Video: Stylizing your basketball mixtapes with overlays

Hey guys, I'm Ich, and recently I released a video where professional basketball videographer extraordinaire Peter Sarellas took us through a step-by-step edit of a basketball Instagram reel.
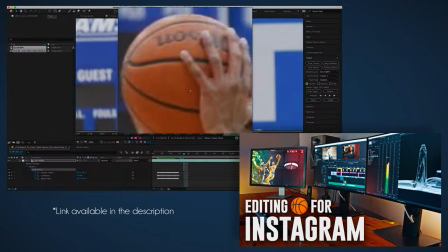(0:10)
In that video, we learned about in-camera transition effects, stabilization effects, overlays, and basketball edits in general. And of course, there's a link to it in the description below. But since the video was over 30 minutes long, I decided to cut it down into shorter versions, each one dedicated to one effect or one technique from the original video. So what you're about to watch right now is one of those cut downs fully dedicated to Peter's technique when using overlays to style his Instagram edits. Take it away, Peter. Now we've got all of these clips keyframed so that they stay within the frames. We've stabilized, we've speed ramped, we've done our in-camera transitions. All that we have left to do now is add our overlays.
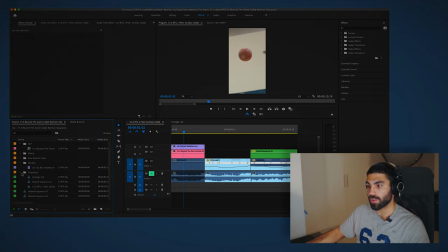(0:55)
I'm not gonna go over color grading in this tutorial, by the way, because that would just be way too much for all of this. I've already given you so much information and I know this tutorial is running super long. So if you wanna do a color grading tutorial, maybe I'll do it in the future. Maybe you can check it out on E's channel. I'm sure Beyond the Game TV is gonna drop a color grading tutorial soon for this type of stuff.
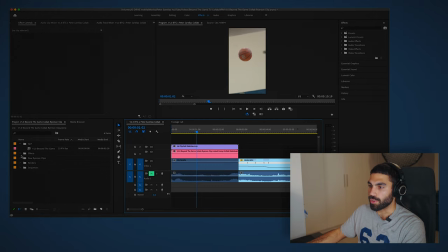(1:14)
But I can always come on and do another part if that's something that we wanna do. But for now, let's go and look at our effects and overlays.
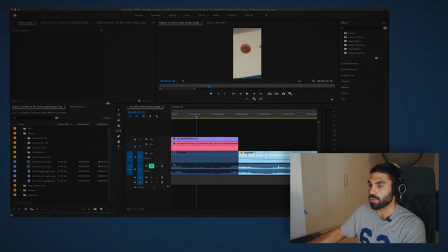(1:21)
So I've dragged in some of my favorite overlays here.
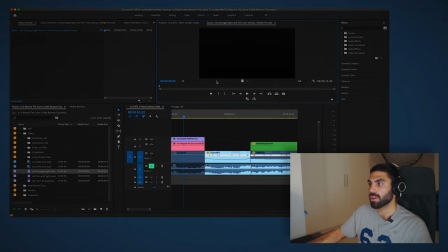(1:24)
And what I normally do when I'm starting the overlay process is I grab one overlay that looks something like this, where it just kind of lightly changes colors.
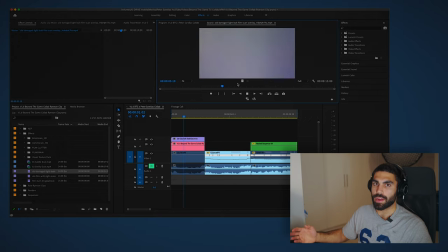(1:31)
And I'm gonna add this over the entire clip just so that I have like a color
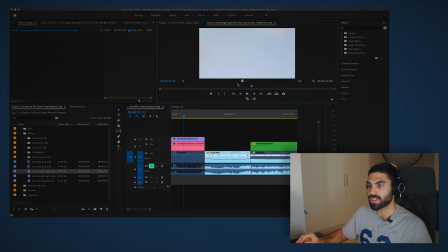(1:36)
changing and exposure changing effect that I don't really need to animate much. So if that doesn't make sense, I'll show you what I mean right now. Let's take this clip, I'll drag it over my entire sequence.
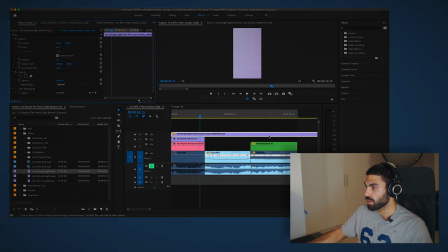(1:50)
We'll scale it up so that it all fits. And let's cut it off at the end here. I'm gonna change the blend mode here to linear dodge add. I usually use additive blending modes like screen or linear dodge add when I'm adding overlays.
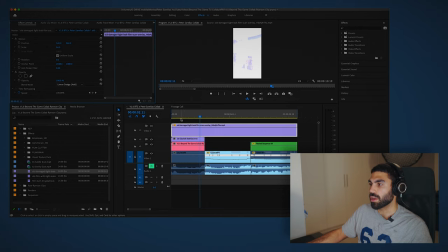(2:04)
I find that this works best and gives me the most appealing result. And obviously we don't wanna play this back so intense you can barely even see what's happening,
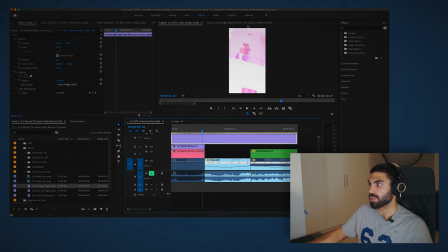(2:13)
because this clip is just like so full of noise. So let's turn the opacity here down to like 8% maybe.
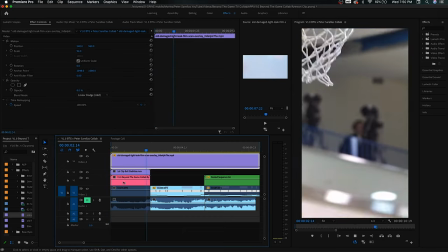(2:23)
And now when you play this through, you can just see there's like a little film flicker over top of the entire thing.
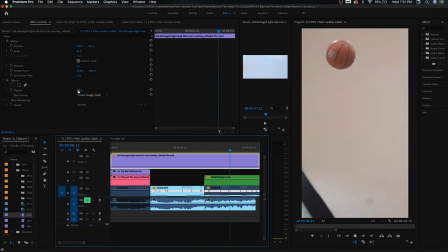(2:29)
And it's like slightly changing colors, but it's not too noticeable. And I really like that.
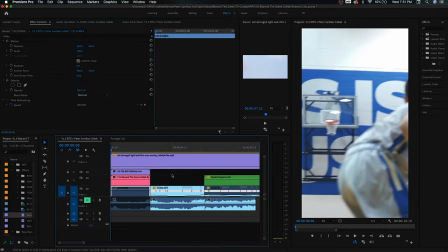(2:35)
I usually use an overlay in this type of way on every single one of my videos.
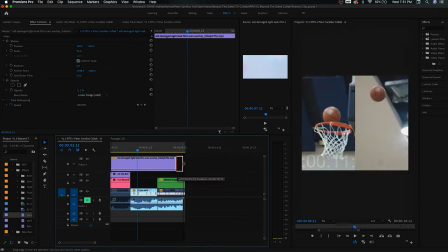(2:43)
Let's actually shorten this up. And again, just like how we had to do a lot of tweaking when we were doing the in-camera transitions,
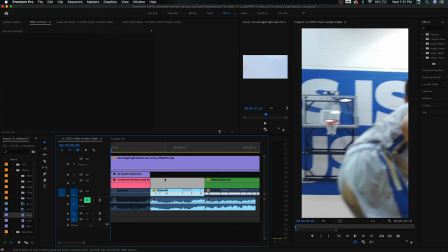(2:51)
you need to do a lot of tweaking when you're adding overlays.
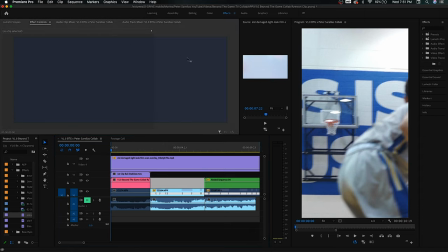(2:56)
A lot of it is just like adding an overlay and then not being happy with it and then adding a different overlay.
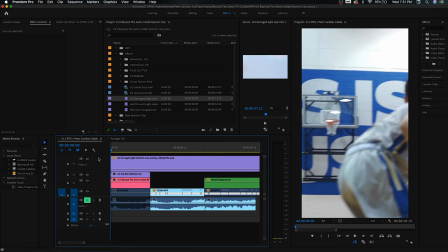(3:01)
So it's really a bit of a tedious process, but it is worth it and you just kind of have to stick with it.
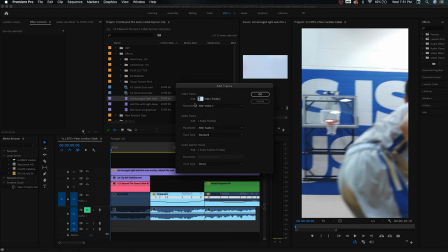(3:07)
Let's add some more video tracks. Let's just add 5 video tracks. There we go.
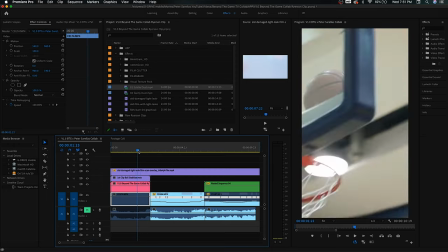(3:17)
And now let's scroll through this and see where else we can add an overlay. Maybe on this transition here, to kind of distract from the fact that we're holding on the basket and you're seeing like nothing for a few seconds here,
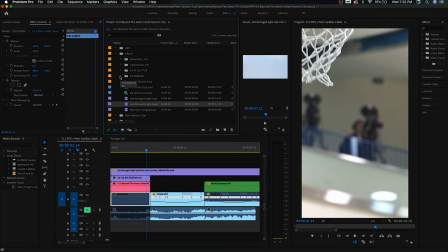(3:25)
we can add like some sort of clutter or like transition overlay. So let's go into this film clutter folder and we'll just see what we have here. I'm not sure what all these are. I usually just click on a whole bunch of them and see which ones I like. But right now I'm looking for something that's gonna wipe over the frame and distract you from the fact that you're looking at this random frame of empty for a few seconds.
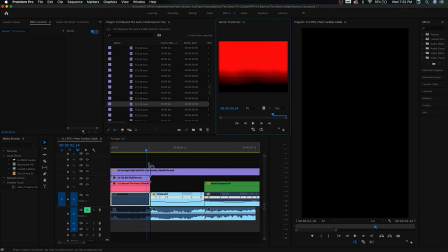(3:45)
That's not bad. Let's try that. So we'll bring that in.
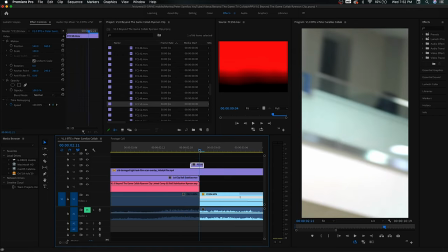(3:52)
We'll go over here.
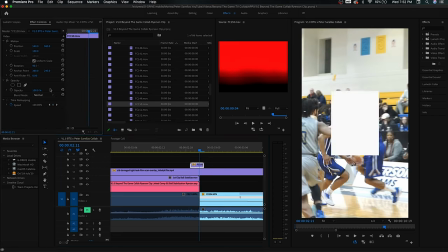(3:57)
Let's rotate it 90 degrees so it's the same orientation as our composition,
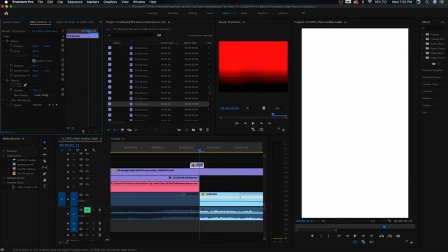(4:01)
and we'll scale it up to fill. Change the blending mode to linear dodge add, and let's see what this looks like.
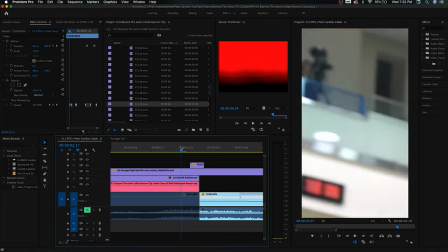(4:07)
That's not bad.
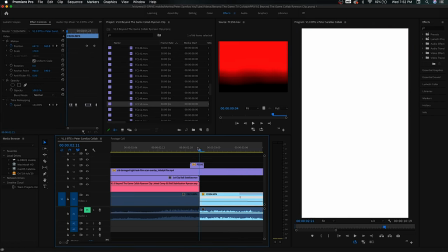(4:09)
That's not bad at all. Maybe because it ends on white, we can actually take it, reverse it, and now we have 2 frames of white here and then it comes off. So let's put this middle part where the transition of the 2 clips happens. And then we have that little flash transition there.
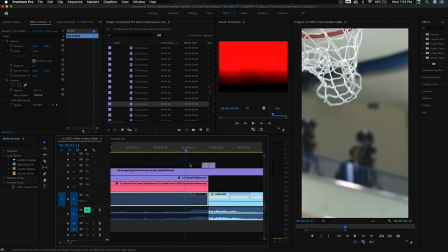(4:29)
That's kind of nice. I like that. But we still need an overlay to kind of fill this part of the frame where you're just looking at nothing.
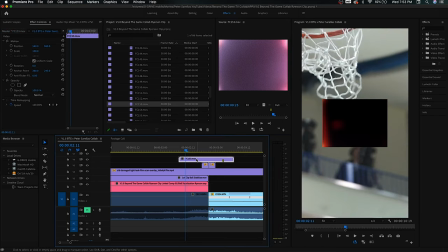(4:39)
That's not bad. They kind of blend in with the first overlay we used actually. So I kind of like that. We'll do the same thing we did for the other clip.
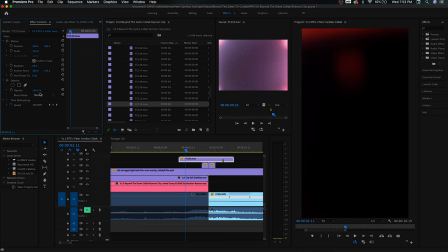(4:46)
Scale her up and linear dodge add.
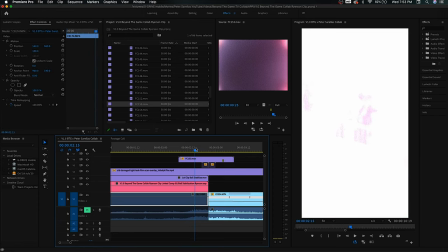(4:54)
I was gonna disable these two overlays for a second because I wanna see where the white parts are on this and cut some of them out because they seem unnecessarily long to me.
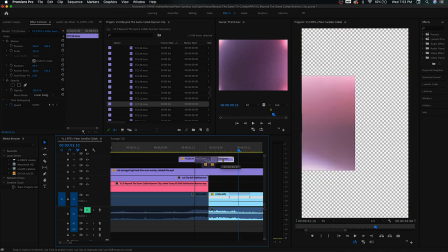(5:06)
Yeah, that kind of works. So let's do that. We wanted to start this.
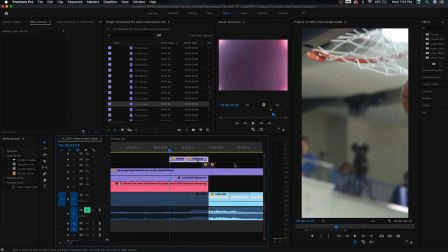(5:11)
The ball's in there, and as of right here, you can't really see anything. So we'll put those overlays there, and then we'll turn on our little transition overlay that we made.
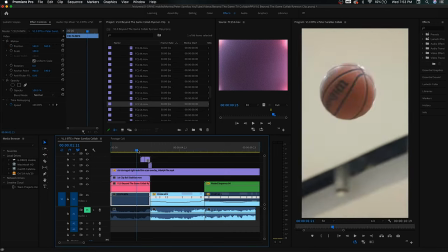(5:21)
That's pretty good. So I'd use overlays to create like a little distraction during this kind of unsatisfying part of the video.
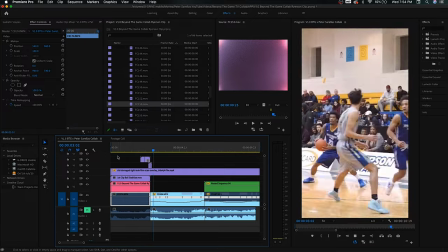(5:27)
So you see the ball go in, it happens, and then you get overlays to distract you into the next part.
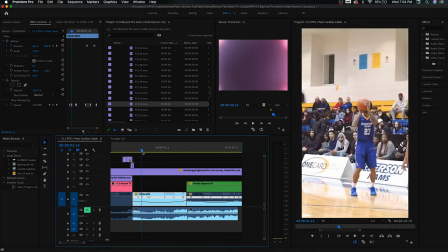(5:34)
Sometimes what I'll do is I'll also place overlays on areas of emphasis.
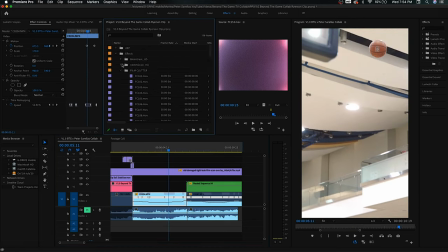(5:37)
So here I've got the ball in slow motion, so maybe I can place an overlay while that is happening to show that like you're focusing on the ball, since it's kind of like creating anticipation with the ball being in the air in slow motion. So let's grab, I'm sure that I have like a film burn or something here that I can use.
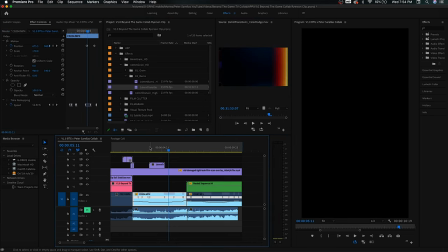(5:56)
Yeah, sure, 16 millimeter burn transition. Let's just use this for the sake of time, since I know this tutorial is crazy, crazy long right now.
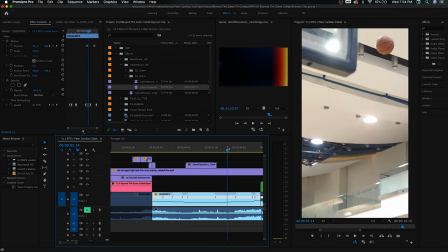(6:06)
So the slow motion starts here and then it comes off. So let's uncheck uniform scale.
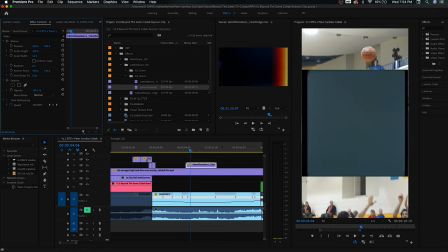(6:13)
And we're gonna rescale this so that it fits the dimensions of our composition, just like that.
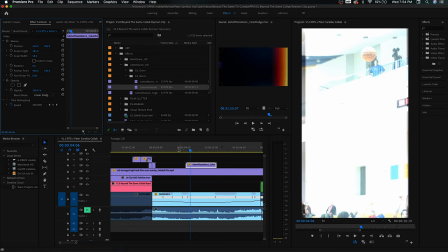(6:22)
Let's change to linear dodge add. And now when we play this through, we get that. Can't say I was in love with that. We're gonna need to tweak this a little. What does overlay look like?
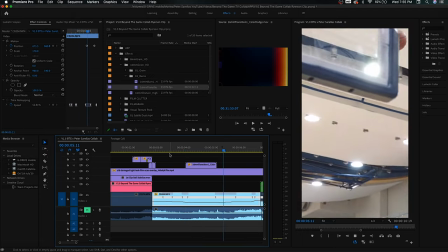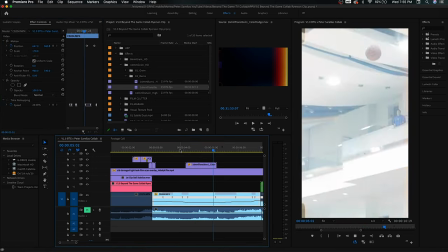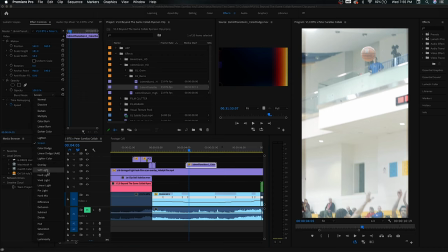(6:49)
I think it's kind of light. Let's see what hard light does. It's a little.
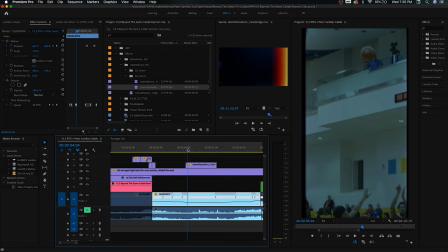(6:57)
I didn't like this black flash at the start. That was weird. Let's get rid of that.
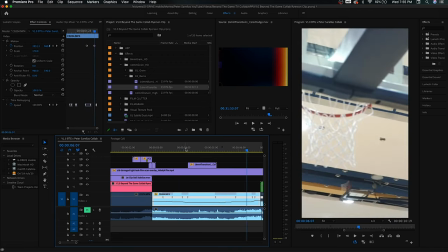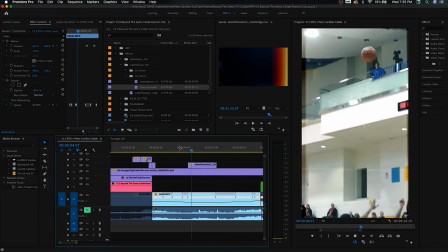(7:07)
Maybe we're gonna keep this on overlay. Yeah, that wasn't bad.
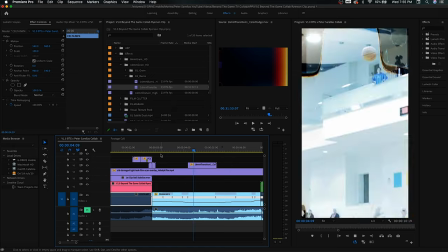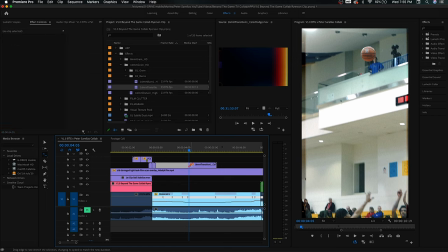(7:18)
So I'm actually gonna use the ripple trim tool, and this drags your clip shorter or longer without actually changing the frames that's in it. It just makes everything either slower or faster. And we're gonna drag this out to just take a little bit longer time,
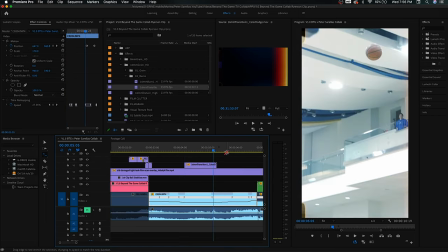(7:32)
since the slow motion kind of starts here and ends over here, and it doesn't cover the entire thing right now.
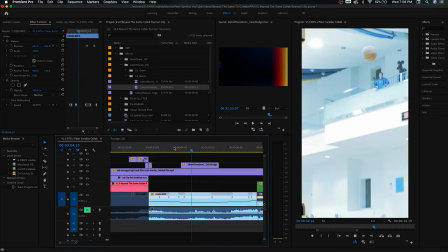(7:37)
So let's do that. I like that.
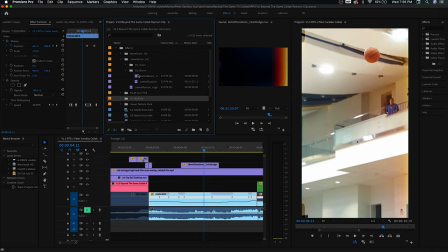(7:42)
And I just don't want it to kind of suddenly come in and come out. I want there to be something that kind of pops and covers the frame when it comes in, and then pops and covers the frame when it comes out, so that it looks more seamless when this transition comes on. So let's take our old damaged film with light leaks, like the one that we used to create this,
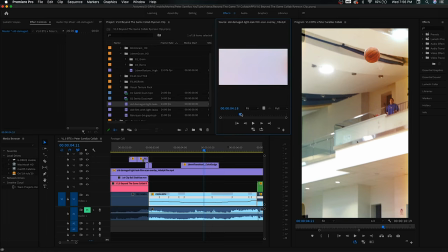(8:01)
the random color changes, and let's find a part where it makes a quick change in color like that.
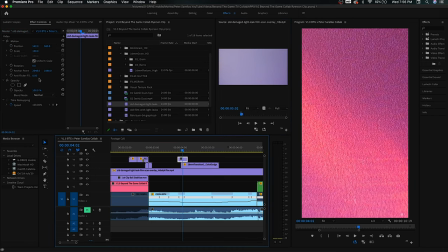(8:06)
We're gonna drag that over the top part here. Let's actually make it the proper orientation and we'll scale it down.
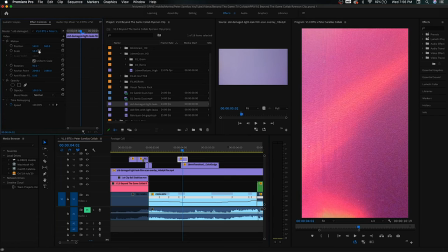(8:15)
There we go, that's perfect.